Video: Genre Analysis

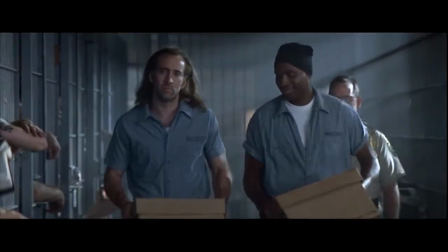[4:03]
Just as it seems Cameron is about to return home after 7 years in prison, the equilibrium is disrupted further when a plane he was due to have been going home on, called the Jailbird,
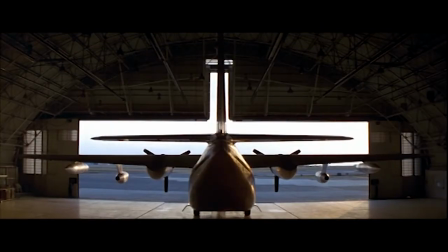[4:12]
is taken over. Then we are introduced to the movie's antagonist, Cyrus the Virus Grisham.
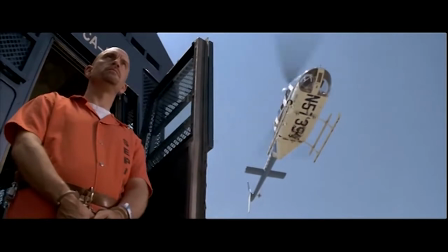[4:18]
The audience were introduced to the antagonists of the movie through the use of costuming, audio, dialogue and sequencing.
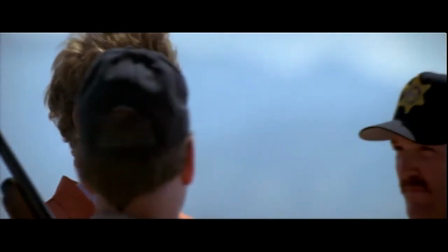[4:24]
The characters who will hold a lesser part are dressed in blue denim.
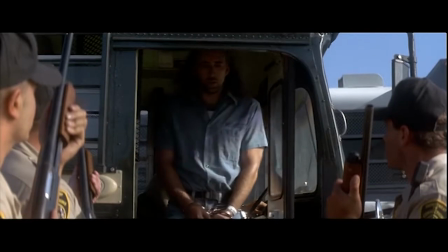[4:28]
This includes the main protagonist, Cameron, suggesting to the audience that he is normal and he's just an everyman.
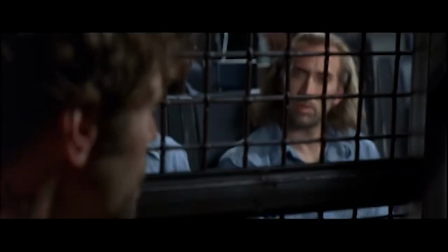[4:35]
The other inmates, who will play a larger role in the narrative, are dressed in orange. When the antagonists are placed on the plane, the camera uses a close-up shot.
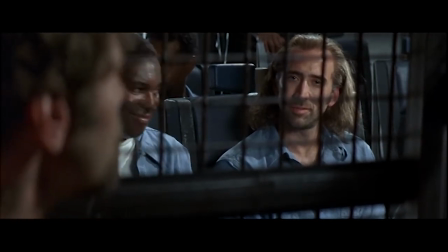[4:43]
The lighting is high-key with shadows on the cages, visible on inmates' faces.
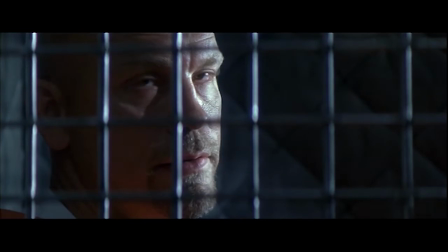[4:49]
This further shows that the inmates are caged and plays on the audience's own knowledge and expectations.
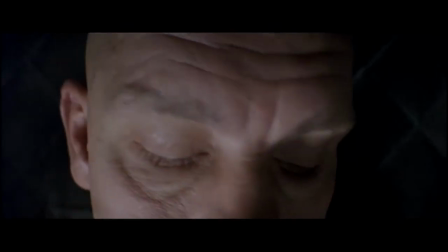[4:55]
Many of the audience would think of caged animals and the want to escape.
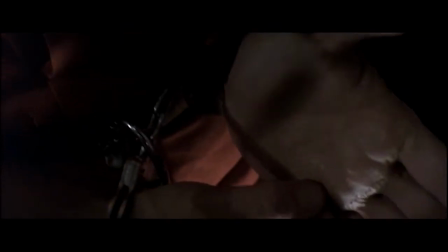[5:00]
What follows are some conventions of the genre.
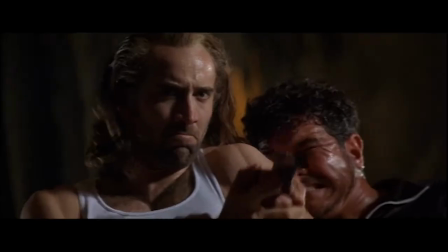[5:03]
A meal with a motive, many fights, explosions, and the use of vehicles.
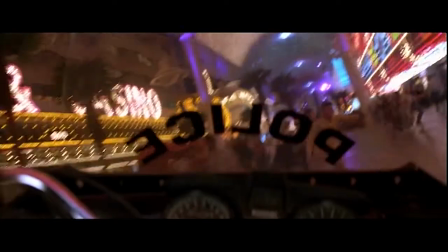[5:09]
Often in the action genre, a dramatic chase will be seen at the end of the film.
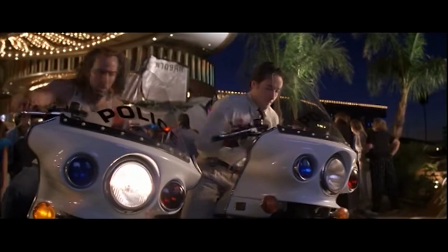[5:13]
Audiences are familiar with this, so it is down to the producers to come up with interesting or exciting twists to entertain the audience.
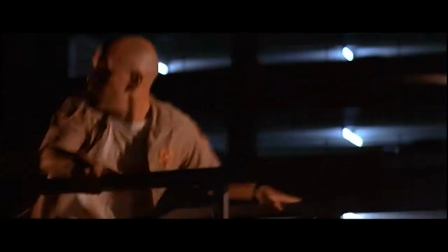[5:21]
Genre, non-diegetic music is injected into the scene and heightens at different parts of the chase.
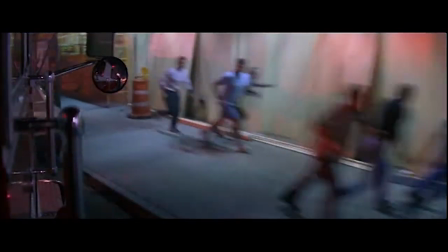[5:27]
The audience are shown lots of quick camera cuts and long establishing shots. This signifies to the audience the excitement and emergency going on around them.
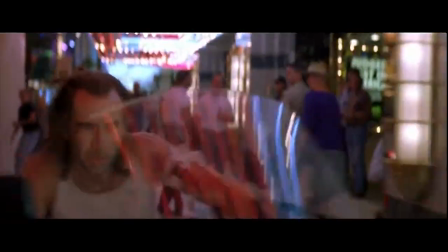[5:38]
Hyperrealism is added to the scene as the engines roar louder and tires screech loudly.
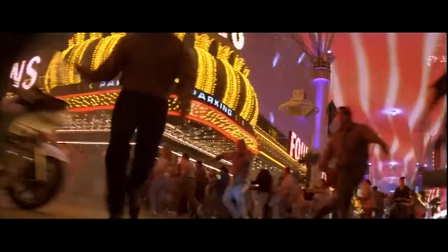[5:43]
Distinct music for the protagonist and the antagonist.
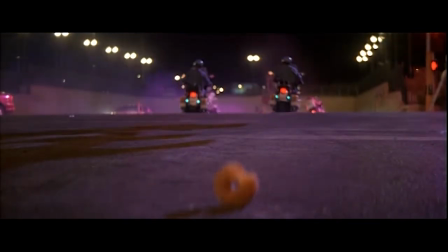[5:46]
The audience are shown the protagonist who is determined to restore justice while Cyrus seeks to destroy.
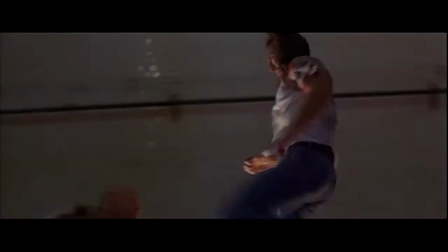[5:52]
The audience then get the gratification of seeing the movie's antagonist getting his comeuppance by the film's hero.
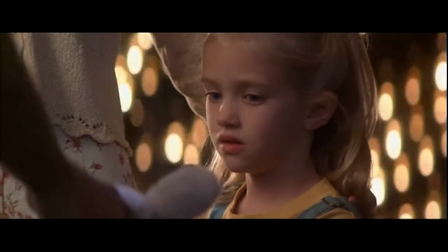[6:00]
The equilibrium now restored, Cameron reunites with his family as the film's opening love song plays emphatically.
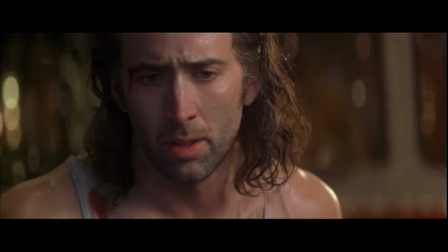[6:08] Happy birthday, darling.
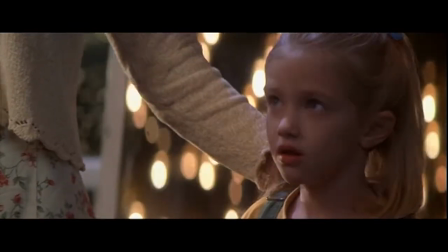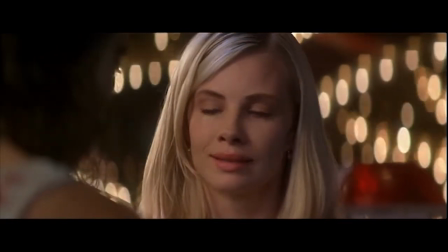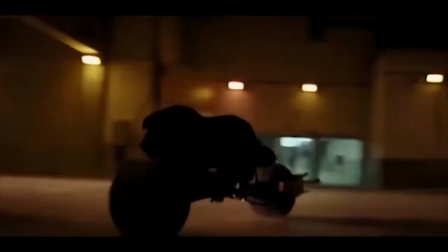[6:24]
And there the linear narrative ends.
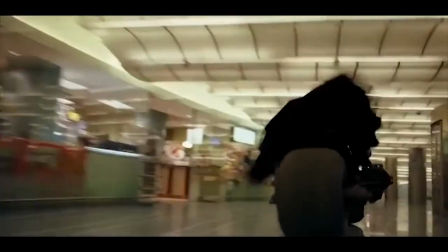[6:27]
When we compare the chase scene from Con Air to another movie from the action crime subgenre, we see how many of the codes and conventions are adhered to.
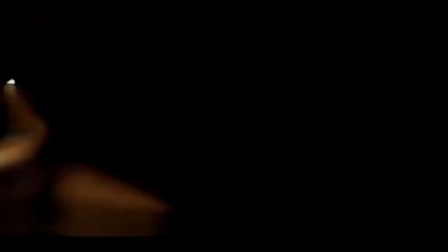[6:36]
In the 2008 film A Dark Knight, we see the antagonist fleeing, while the protagonist gives chase.
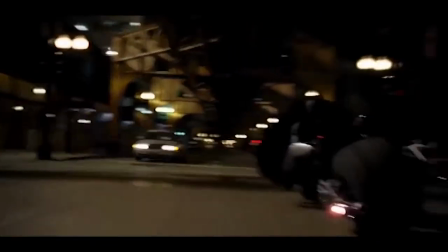[6:43]
Again we see long shots mixed in with quick editing cuts, while hyperrealism is added to the scene.
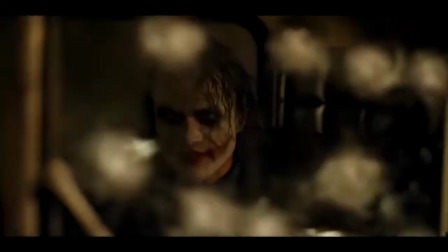When we compare the action genre to the horror genre, we see that although codes and conventions are used, they are far different to that of the action genre. Sound and backlighting is used to create mystery and suspense.
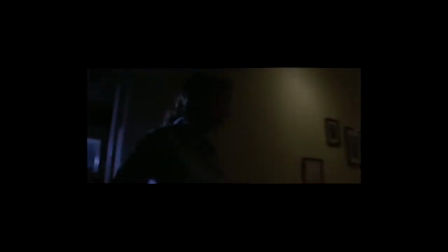[7:08]
Action films tend to take place in well-populated areas, whereas horror is often set in a secluded place.
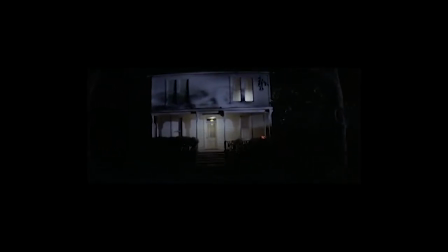[7:15]
Whereas in action we have lots of quick camera cuts, in horror we see the camera focuses more on point of view and long shots. The camera moves slower and the audience expect to be scared. In contrast to the action genre, the protagonist spends the majority of the film being the one who is chased, whereas in action the protagonist is fighting for something to win. Often in horror, they fight back after losing everything.
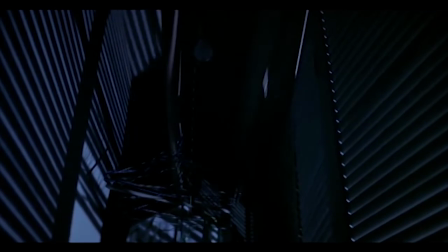[7:43]
The films are often of a linear narrative, and the film finishes after the antagonist is finally beaten.
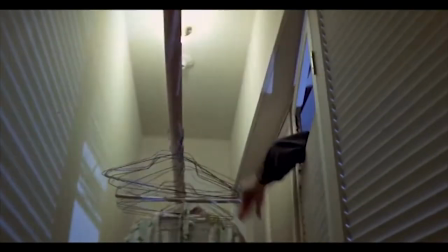[7:49]
But now, the genre has become so large that the audience have now been conditioned to expect a sequel.
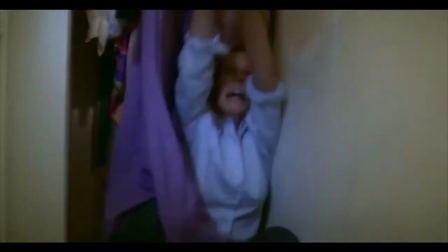[7:55]
In this, the final scene of 1978's Halloween, we see the protagonist backed into a corner, fighting for her life.
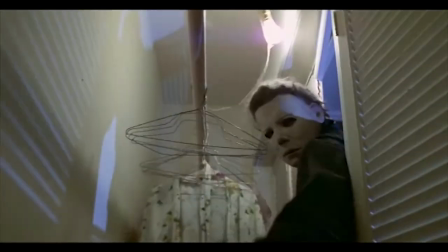[8:02]
The non-diegetic music is designed to chill the audience, and as we go to the horror convention of lights being switched off,
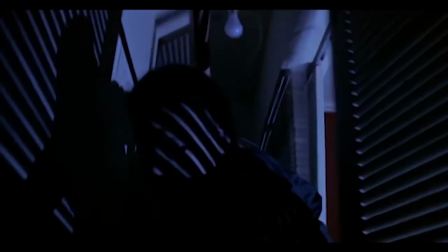[8:08]
the protagonist manages to survive the movie, and the audience return to equilibrium.